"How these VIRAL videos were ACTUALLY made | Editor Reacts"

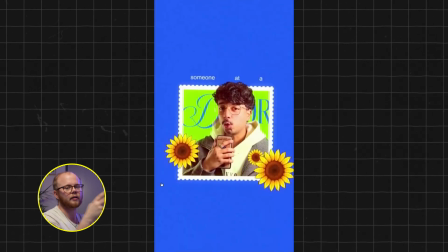989s
It's just him rotoscoped, and then he's designed new backgrounds accordingly. Now, how would I go about creating, for example, a frame like this? We have a blue background, that one's kind of obvious. Then in Canva, you might look for, it's like a stamp border. You would put a green box on top of that stamp border.
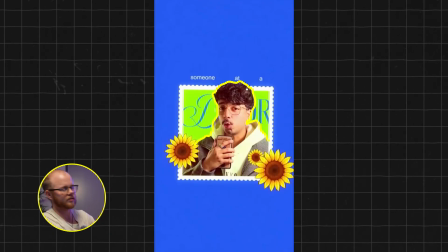1008s
You need to add your rotoscoped layer into the stamp, and you need to crop to the line here that you want. And also from the right, you'll need to crop my guy to be within the stamp. And then here, in order to create this 3D looking effect, is where you actually leave it out.
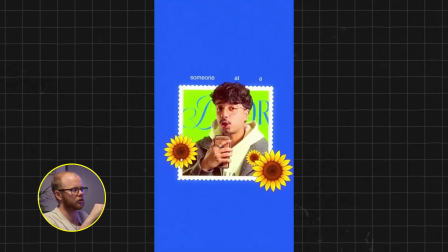1025s
So kind of clever. And also what is smart is that here it looks clean. I can assure you, if you would have like had him lean over here, it would have looked messy and you wouldn't have been able to sell it. And then finally, you'll need some sort of like emoji sunflower layers added on top. One here, obviously, one here, to kind of round it out. And then he still has a font behind it. I'm not really sure what it says. That's still something you have to then add as well.
It's a persona demanding to be seen. That's the energy I chased with this piece. I didn't start with a photo shoot or...
All of these shots are just carefully designed together using different layers. And in his case, because of the nature of the video, he's just gone for this cartoony-istic feel and being consistent with that throughout. So for example, this, you could easily recreate this in Canva and then just drag your boy onto rotoscoped and all onto the box here.
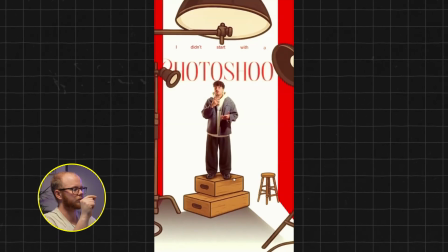1076s
And if you have a decent rotoscope tool, it will have added in the shadow automatically in order to do this.
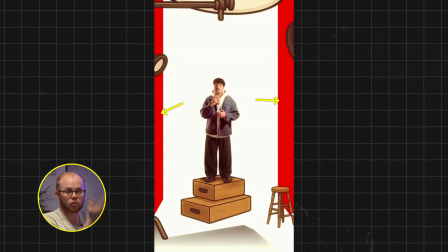1082s
So you got a white background, then you've got the two red things here which resemble curtains, and then the kind of layer on top, so the lights here.
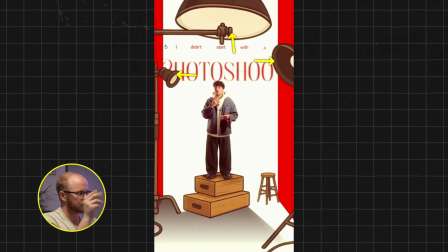1090s
You have to then design in Canva or After Effects and put those on a green screen.
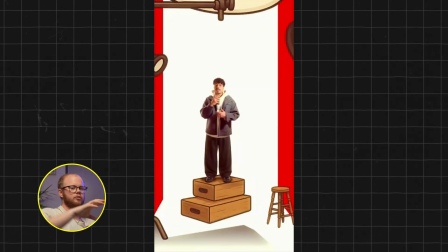1096s
And when you then do this zoom in, you need to keyframe the automations to start from big and go down to small until in place.
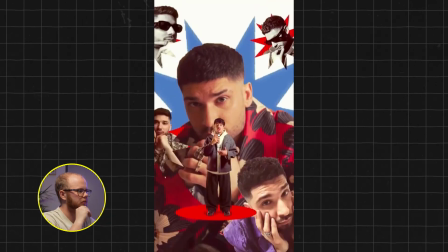1104s
And that's how you could recreate something like this.
Shoot or clean portraits. I went to the Knock Knock video and pulled some raw.
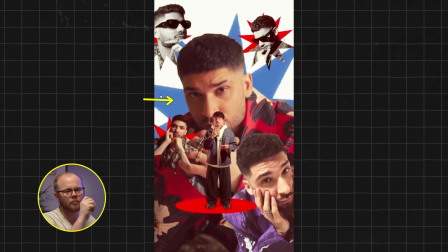1110s
Again, the star in the back here, you can find shapes like this all the time. And then all it is a keyframe on the rotation, turning. And then other than that, it's about finding good imagery. What also sells this one again is the red circle here underneath in order to bring back the 3D feeling.
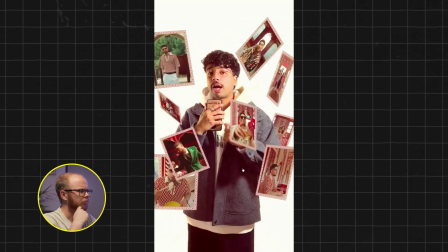1127s I went to the Knock Knock video and pulled some raw and imperfect.
This layer was definitely sick.
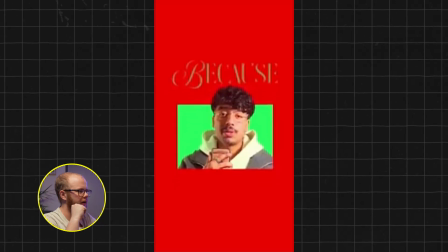1132s
Very curious how he would have created this. I imagine this was probably done with After Effects.
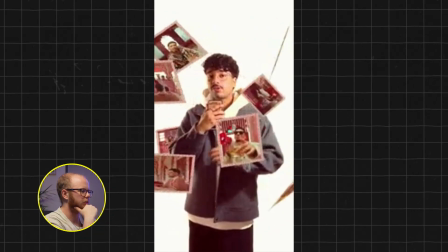1137s
You could recreate this in Premiere.
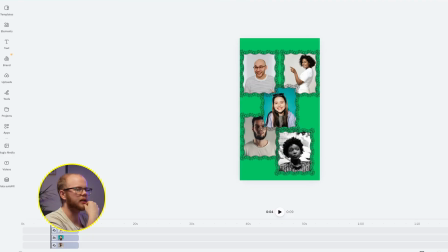1140s
You would probably do that by just downloading each layer on a green screen and positioning them with basic 3D and positioning keyframes. It's going to be very time consuming though. But if the goal is to make this without needing to open After Effects, then that's what I do.
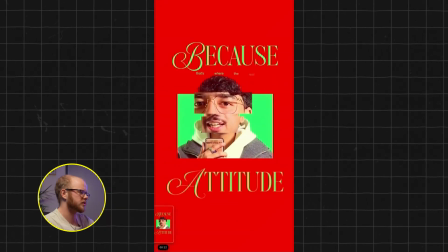1154s Frames, because that's where the real...
This one was also sick. I mean, this guy's use of colors is fantastic. Regarding colors, this is probably an interesting tip that helped me at least tremendously. If you want to understand what colors might work well together, if you go to Adobe Color they actually have a color wheel on there,
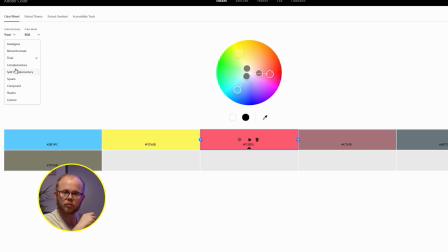1171s
which tells you, for example, if you put it to complementary, it will tell you what colors work well together.
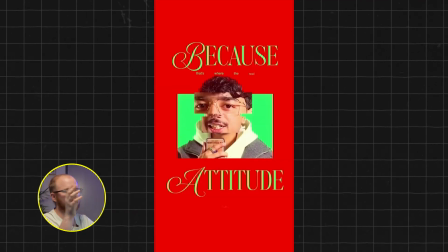1177s
Now, for example, you might set it to a complementary color scheme. This is always what is at the opposite end of the color wheel. And so that's also the theory behind a lot of color grades.
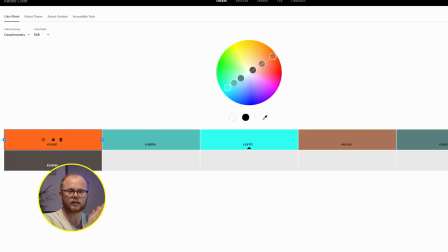1187s
For example, why orange and teal always work well together, because they're natural complementary colors to one another. An alternative is pink and green. And so when you understand how these colors work together, it's really easy to choose colors that support each other, that are contrasts, if you will.
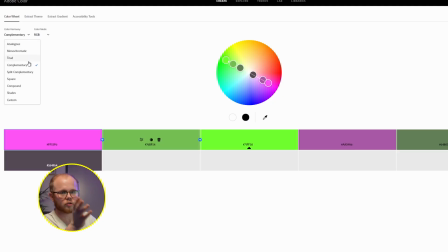1204s
But in addition, it gives you other types as well. It tells you what works well in a square if you want different looks and feels.
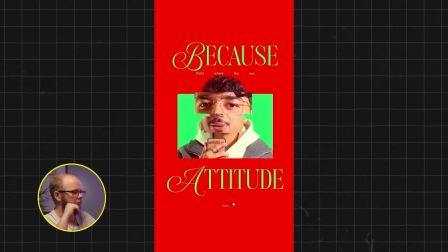1210s
Either way, it's a great tool. I recommend using it.
Lips. Hip-hop has always built characters up lips.
Finishing up on this frame, other than great use of fonts and coloring, it's also obviously duplicating the layer,
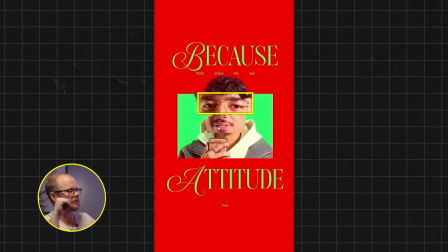1223s
cropping it out so that just the eyes are left, and making it bigger and placing it weird equally here with the mouth to ultimately just create a weird feeling.
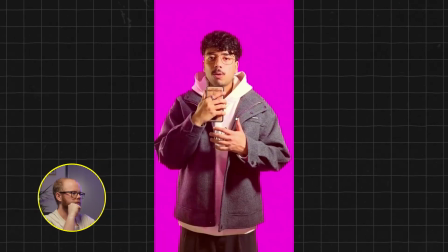1231s
And sometimes that's all you want to do.
Hip-hop has always built characters out of these movements.
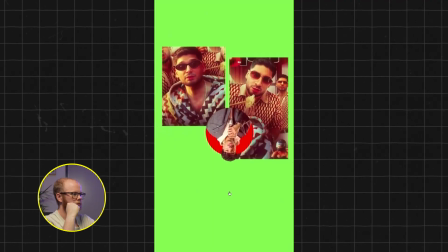1236s The smirk, the posture, and the confidence.